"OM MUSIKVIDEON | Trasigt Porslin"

Okej, musikvideo för Trasigt porslin. Den är egentligen uppbyggd av tre olika delar som jag ser det. Scenen med Jack, min son, scenen med mig själv och scenen med mina två vänner Marcus och Jennifer som i den här videon spelar, ja men det är så här, ett par med alkoholbekymmer. Hur som helst, Marcus och Jennifer, jag tycker de gör ett kanonjobb. Ingen av dem har någonsin varit med i något liknande eller ens liksom en skådespelat alls. Så bra jobbat. Jag tycker ni skötte jättebra. Jag är så himla tacksam att ni ville vara med och ställa upp på det här. Och när vi filmade deras grejer, då hade vi ingen så här, bakom kulisserna kamera. Vi filmade inte så mycket runt omkring, utan vi träffades hemma hos dem, åt middag och sen filmade vi alltihopa. Och det var jätteskoj. Och det tror jag att alla tyckte. Särskilt tjejen. När jag suttit och redigerade, då tycker jag mig se att hon har en skådespelardröm har fötts och ligger så här långt bort i ögat och bara glöder. Så snart kanske hon kommer med i filmer. Det har jag ingen aning om. Hon kanske inte ens tyckte det var kul. Det borde jag ju frågat. Varför inte fråga? Det är klart. Jo, men det tyckte de. Alltså, vi hade ju roligt. Vi skrattade ju. Jo, men de tyckte det var kul. Det är jag säker på. Eller Marcus och Jennifer, ni får kommentera om ni tittar där. Var det kul? Och den andra delen, det är när jag sitter i Jacks rum och spelar gitarr och sjunger. Och jag filmade faktiskt lite när jag förberedde för att kunna göra det här. Så ni kan få se det. Det första vi behöver göra, det är att täcka för här.
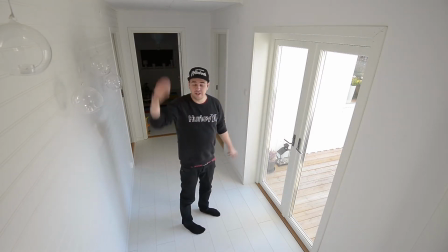86s
För här är det ju, det ska vara kväll. Det blir ju inte om det kommer ljus in i rummet därifrån.
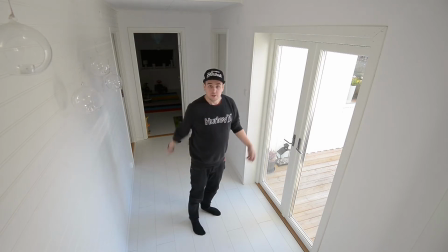91s
Så det är steget.
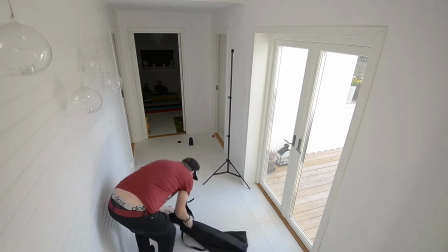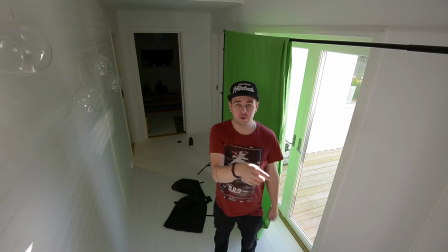99s
Ändrade planer. Alltså mycket av ljuset kommer också härifrån. Så vi måste täcka för så.
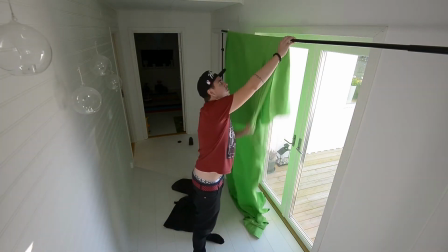104s
Och jag tar inte en grön. För grön, ljuset blir grönt verkar det som. Och det går ju inte.
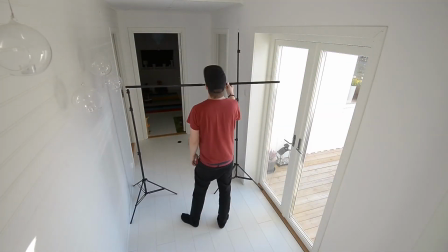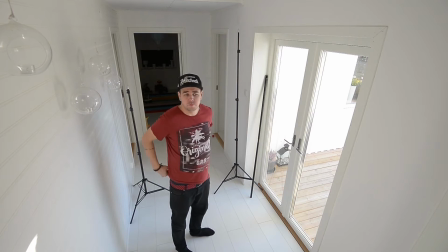114s
Ja, nej, men det gick inte heller då. Då får vi köra på den första idén och så får vi försöka komma på någonting sen.
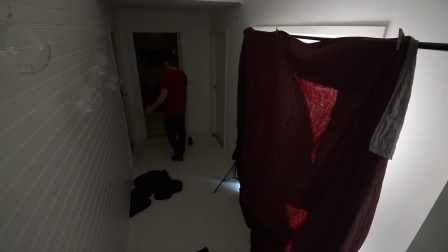123s
Så där, nu kommer det funka. Så. Nu ska vi börja fixa Jacks rum.
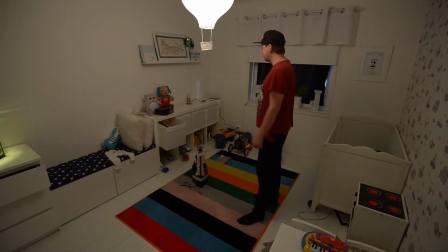128s
Okej, här är alltså min sons rum. Och jag tänkte att det ska vara, jag ska typ sitta här. Man får lite leksaker som i bakgrunden.
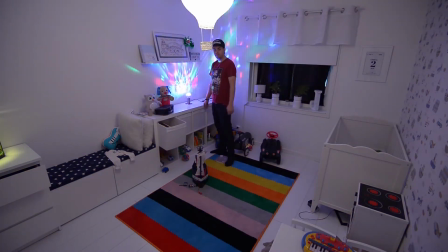134s
Den här köpte jag igår. Helt jävla grym. Jag tycker om den här lampor i bilden. Någonting som lyser, jag tycker det ger saker.
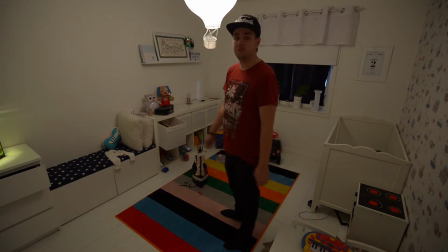142s
Drattar om jag har fel, så tycker jag. Den här ger en jävla massa just nu kan jag tänka. Så bakom mig är tanken att det ska finnas lite lampor.
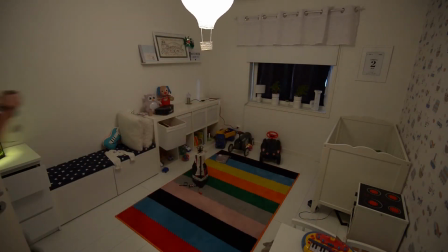149s
Kanske någon i förgrunden också, jag vet inte. Så nu ska jag sätta upp lampor. Och för att få den här barnrumsgrejen så kan man ju inte ha så här stroboskop och sånt som bara...
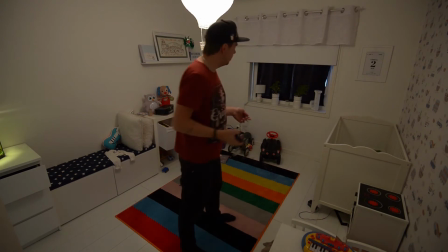158s
Nej, utan då måste man ju ha någonting som känns lite barnigt.
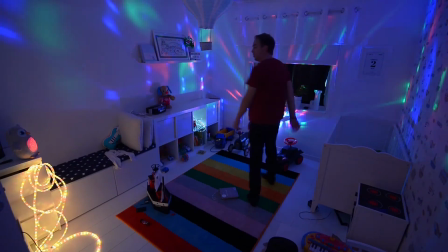163s
Och den här tycker jag, superbarnig. Så, det här är grymt. Här har man skoj.
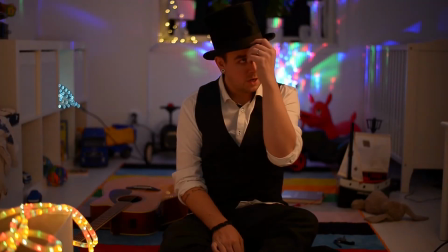169s
Okej, nu måste jag skynda mig. Så här blev det, jag körde hatten. Och det är så jävla svettigt. Här kommer Theo, hej.
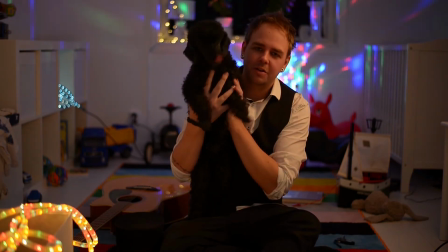177s
Där är Theo, han är en pudel. Och han typ hatar alla. Men han är våran pudel, så vi tycker om han i alla fall.
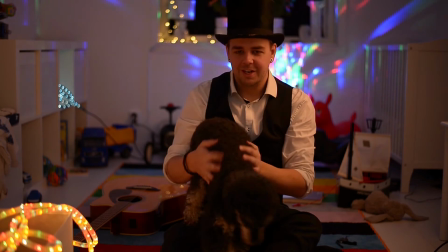182s
Och här kommer Rufus. Rufus är lite snällare, han tycker mer om folk och sådär. Ah, ja, men jag är i alla fall klar nu med min, jag tror det, jag orkar inte mer. Så såg det ut. Vidare till Jacks grejer. Och det är ju här jag tycker att det blir lite svårt. För ja, men när han fyllde ett år så gjorde jag en låt till honom och klippte ihop en film med grejer vi hade filmat under hans första år. Och sen la jag ut det på Facebook och alla tyckte det var jättefint och sådär. Men sen tänkte jag att, är det verkligen okej att göra så här? Att så här, plocka ett år av någons liv och bara offentliggöra det. Här, se vad han har gjort under ett år. Han kan ju inte säga något om det. Och han bryr sig inte just nu. Men kommer han vara skitsur på mig för att jag gjorde det sen? Eller inte vet jag. Det är mycket de tankarna jag har brottats med även i den här videon. Men nu är det ju så här, nu har jag verkligen varit noga med att han får inte göra någonting som han kan tänkas skämmas för när han blir större. Det enda skulle kunna vara, det är väl typ när han börjar dagis. Och de andra dagisbarnen, fan, var det inte du som var med i din farsas musikvideo? Eller fan vilken dålig låt han hade gjort. Det vet man ju inte. Hur som helst. Jag har funderat väldigt mycket på det i alla fall. Men kom till slut fram till att i och med att han bor här. Jag menar, det är min son och det är enkelt att ha med honom. Och hans scener gick jättebra. Fram till det att vi skulle filma honom när han tittar ut genom dörrspringan. Vilket för mig var en väldigt viktig del av musikvideon. För det skulle ju så här knyta ihop säcken. Och man skulle fatta vad allting handlade om. Att allting hängde ihop. Vi kan titta på det bara det klippet. Ja. Och så här såg det ut när vi försökte med det här.
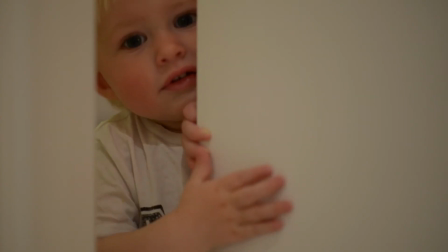273s Hej, kan du gömma dig?
Ja, och så här var det. Så vi la ner det ganska fort. Han kommer inte kunna stå här still och titta på liksom. Och titta ut och se sorgsen ut. Han var inte riktigt där än i sin skådespelarkarriär. Vad gör man då? Jo, då startar man sin dator och så gör man grejerna där istället. Jag ska visa hur jag gjorde. Okej, okay. Så vad jag gjorde först, det var att försöka hitta en bild på honom där han ser lite sorgsen ut på något sätt.
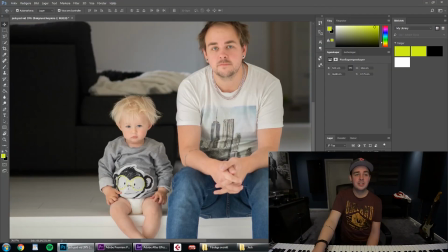305s
Så jag tittade runt i datorn och hittade till slut den här bilden. Så först av allt, då tog jag bort bakgrunden och bara klippte ut Jack så han är själv där.
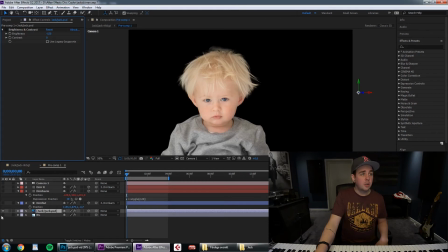313s
Sen gick jag över till After Effects. Så lade jag på en bakgrund bakom, som man ser skitmycket.
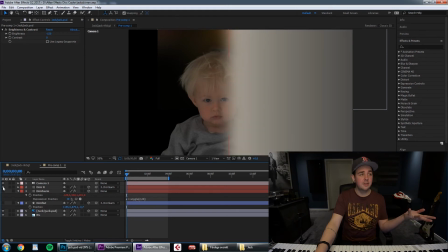319s
Och sen gjorde jag helt enkelt att jag gjorde en dörr i här. Av liksom en ruta som jag färglagt.
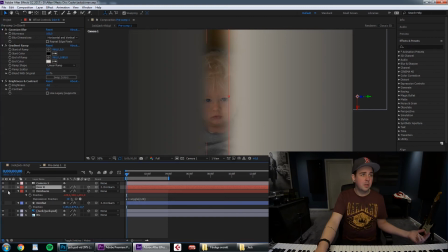325s
Sen gjorde jag den suddig för den ligger närmare honom. Sen lade jag en dörrkam till och sen dörrlist. Som egentligen bara är ett svart streck. Och sen när jag var klar med det, då la jag på lite kamerarörelser så att det känns liksom som att kameran rör sig.
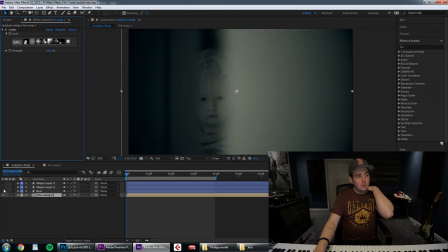338s
Och sen ändrade jag bilden så att de passar ihop med den andra. När jag hade gjort det, då la jag på det som jag har döpt till ben här.
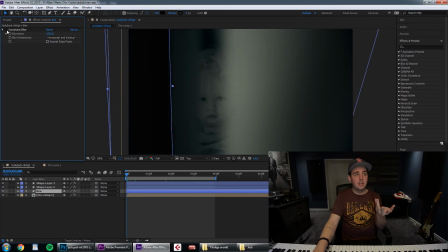345s
Och det är samma sak som med dörrarna, det är också bara en svart färgruta.
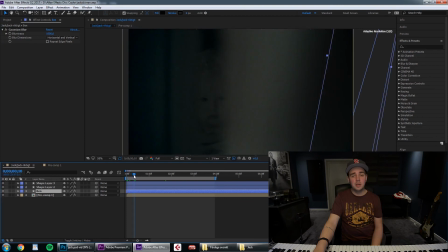350s
Och sen när man spelar upp det, då får man känslan av att det är människor som går förbi hans, eller så att det är ben som åker förbi. Så gjorde jag det. Okej, jag ska väl inte prata om det här hela dagen, såklart. Vill ni se mer såna här saker, så här tekniska grejer jag gör, så får ni gärna kommentera. Vill ni se mindre, samma sak, kommentera. Så det var egentligen allting jag hade. Musikvideon finns ute samtidigt som den här videon. Så om ni inte har tittat på den än, så rulla över och kolla på den. Och är det så att ni tycker om den, så får ni jättegärna dela så mycket ni vill. Prenumerera gärna på min kanal, det betyder jättemycket för mig. Vi hörs igen nästa vecka. Hej då.